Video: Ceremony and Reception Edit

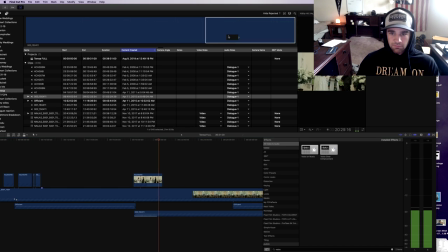I promise to respect and love you unconditionally through your highest highs and your lowest lows.
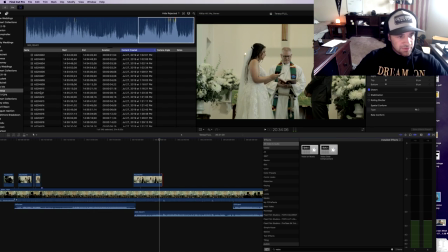And that is the end of that clip. I think that's right after she's done her vows.
Love you the most tomorrow. I can't wait for a lifetime of tomorrows with you as my husband.
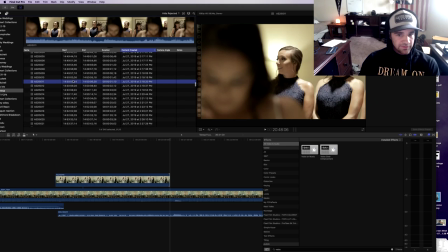Boom, so we'll cut there. Looks like I cut right after she was done there.
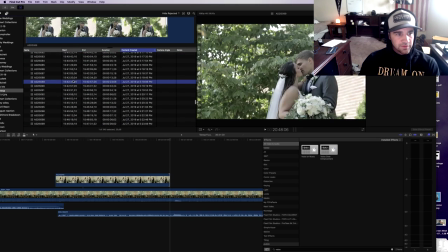So that's after the wedding. Boom, boom, boom.
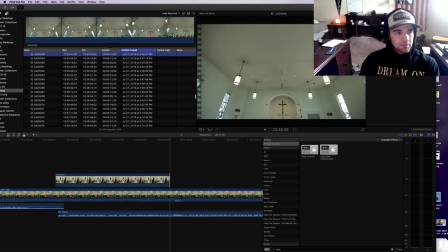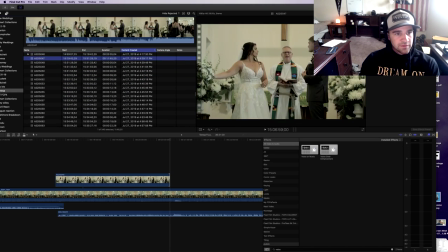This is all after. Okay, that should be his.
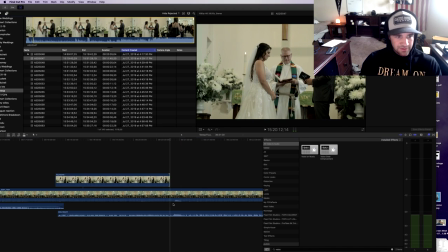That's right after Nikki.
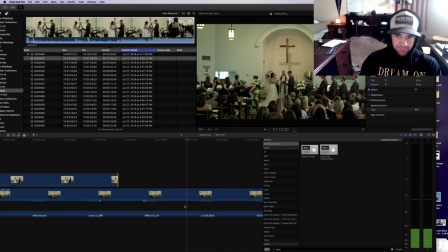Got the nod.
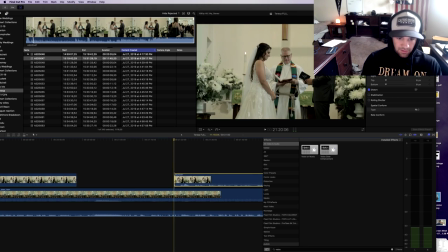Nikki.
Boom. Alright. Now, gotta line this up.
Holy cow. Holy cow.
Sounds a little off.
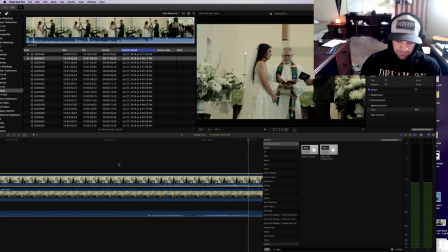Holy cow. Holy cow.
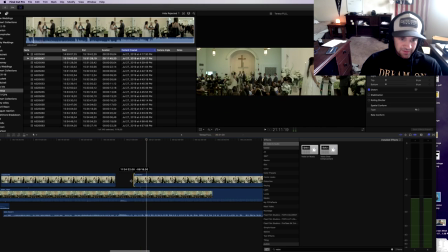It's so surreal.
Yep, there we go. So pull this back to there.
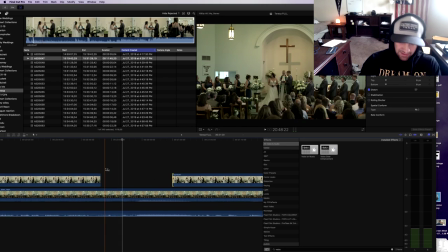But we don't want to have this shot just like abruptly start and stop, so clapping's over. Come back.
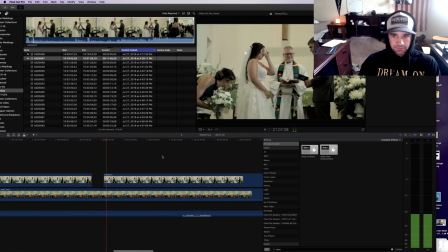Goes through a spiel here.
And you're terrible.
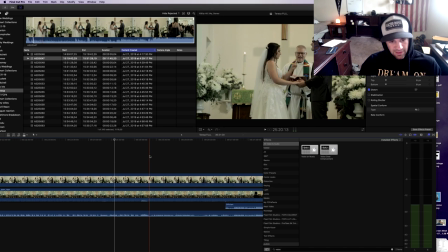I like to keep it on this the whole time just so that the couple, when they watch this back, can see the emotion the entire time instead of the wide shot. So since he's done here, we will cut
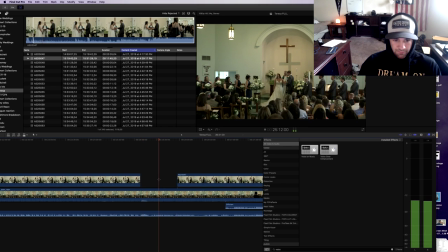back to the wide.
From this day forward, From this day forward. to join with you, Cut back to this Nicole, repeat after me,
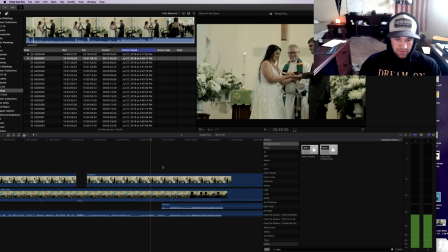for them doing that thingy. as a sign of my love, That's Oh, I gotta cut back to
officiant Mike. So during the applause, we're just kind of fade these together like that.
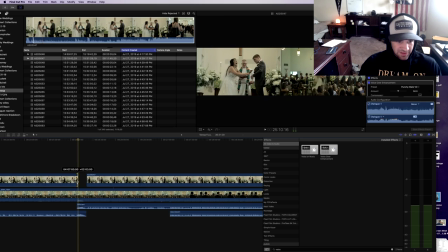Well, I want that mic drop actually.
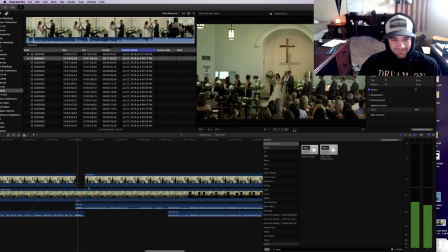Nicole, repeat after me,
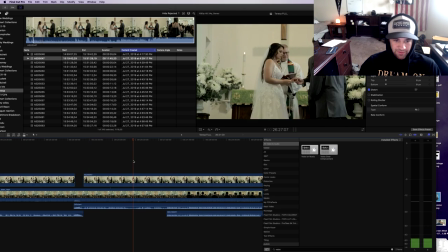I take you, Jonathan, I take you, Jonathan, All right. as a sign of my love. and faithfulness.
All right. I'm gonna cut until he gets the rings.
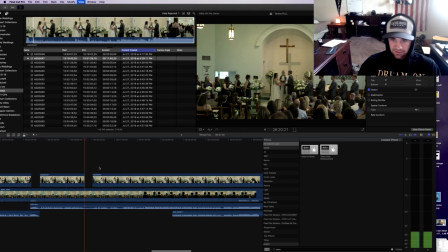Got him. Just want to break that shot up a little bit.
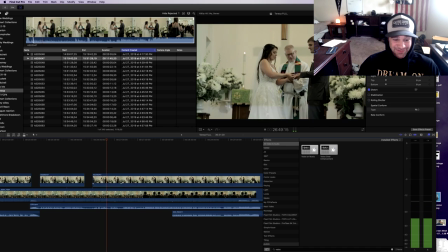Okay.
And faithfulness.
He was a funny groom. You got it.
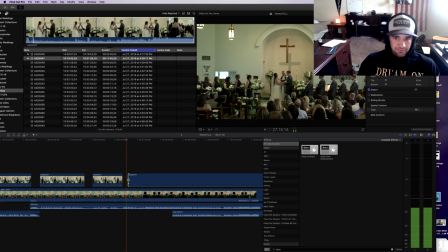Jonathan and Nicole, by their promises before God and in the presence of this assembly, have joined themselves to one another in Christ,
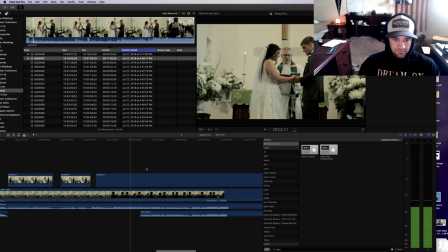sending Jesus Christ to guide them into all people. Amen.
And then I usually pick up my gimbal right after the kiss.